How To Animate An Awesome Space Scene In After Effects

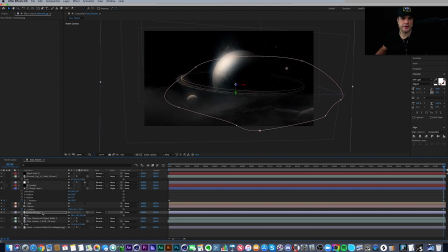Just playing around with the position, the layering of the texture here. Turn my mask. Let's go back to subtract on the mask here.
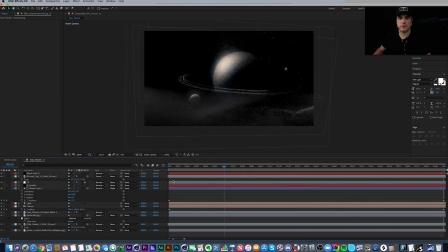So I'm going to preview this and see what it looks like.
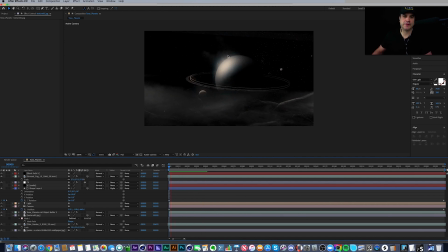Okay, so immediately I can see here, if I preview this, I can see that this noise, this is the glow noise, and it's just way too crazy. I just don't like it. Looked great as a still, but in motion, it looks terrible. So I would probably take a look over here. Let's see here.
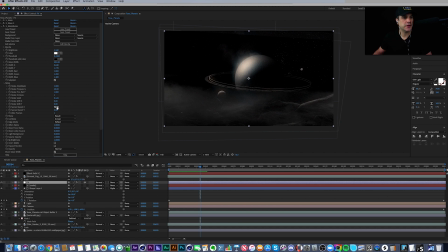Glow noise, amplitude, frequency, speed. So I see here spread X and spread Y. I'm going to just... I don't know if this will do it or not. I'm gonna turn it way down to like 10. And let's just see what this looks like now.
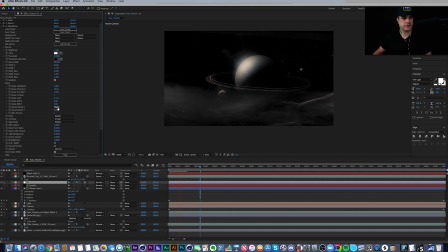Okay, so that's still not it. So I'm gonna undo that, turn it back to 96. Gosh, it's gotta be here in the noise. frequency maybe. If I turn that way down. Nope, you can still see it moving there.
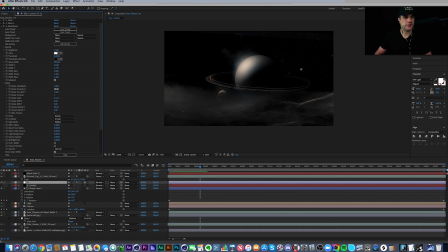Undo that one. Jitter frames maybe? If I turn that to zero. That seems to have done something.
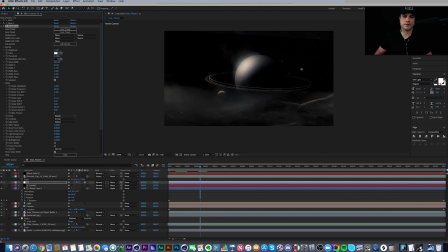Yeah, so that works. I think it, whatever that did, maybe if I just turn that up to like 0.1 or
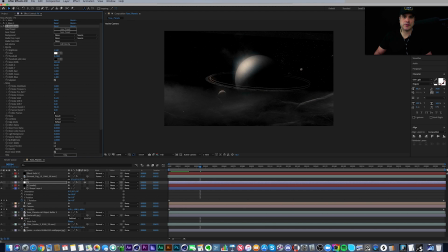0.05. So it's just very, very subtle, but it's enough. It's a little bit of movement there, plus that smoke behind it gives it a little bit of life there.
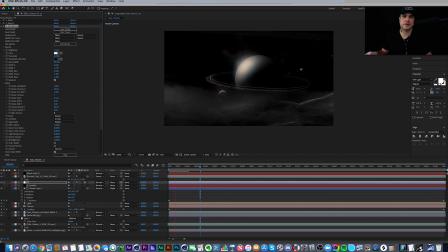Makes it more interesting to look at. Yeah, actually that's still too much. I'm gonna take it to 0.01. And let's preview this. So now it's previewing, it's looking pretty cool, I think.
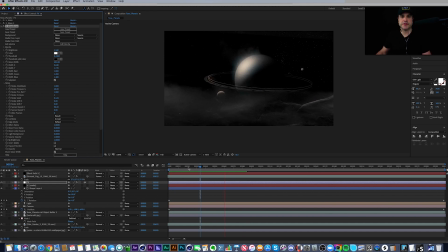Something that bothers me in movement is the shape layer here. It's too perfect, right? Everything else is really moody and has this kind of really cool vibe to it. And it's too perfect. So I think what I'd do is I'd maybe blur this a little bit.
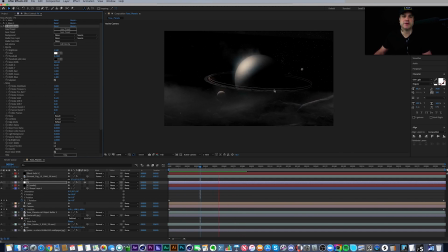And I also want to see these planets, these two little planets. I want to see them slowly rotating too. So let's do that really quick. So the planets would be the first thing I'd do.
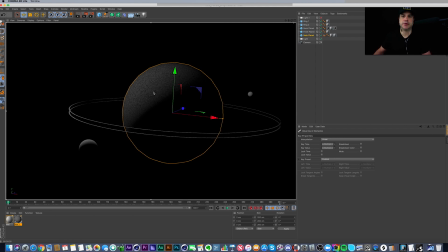Easy way to do that, because I already have this big mama planet moving, I can just take these two planets and just parent them underneath here. So you see that they rest underneath this. And that's just by me just dragging. I'm going to do that really quick here.
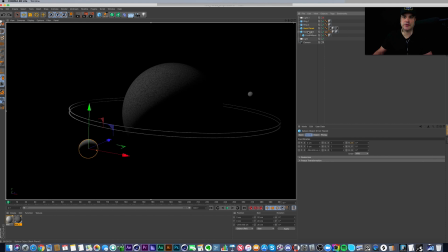Just dragging until, see how the arrow changes to down right here.
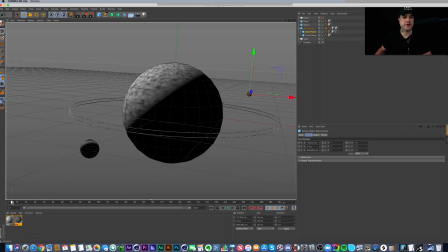So now it's parented under there and they can rotate with the planet.
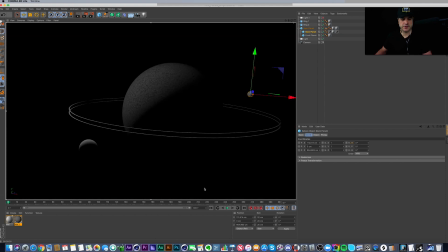Cool. Okay, so that's the simple fix for that.
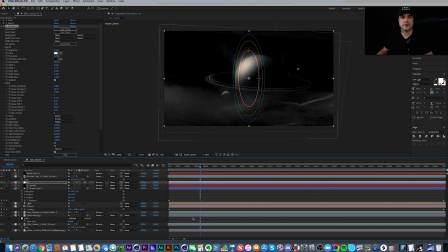I'll jump back in After Effects and just need to blur out that shape layer just a little bit.
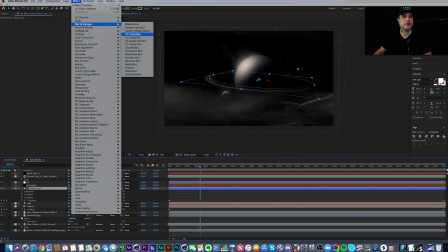So maybe under blur we could do, there's a lot of different ways you could always blur this stuff.
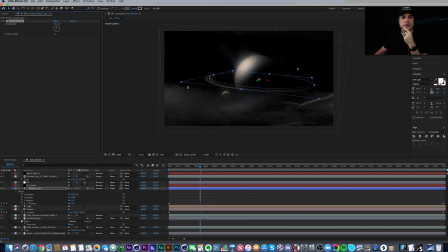Maybe a directional blur at like an angle kind of like this. So just guessing here, and then I'll just turn it up.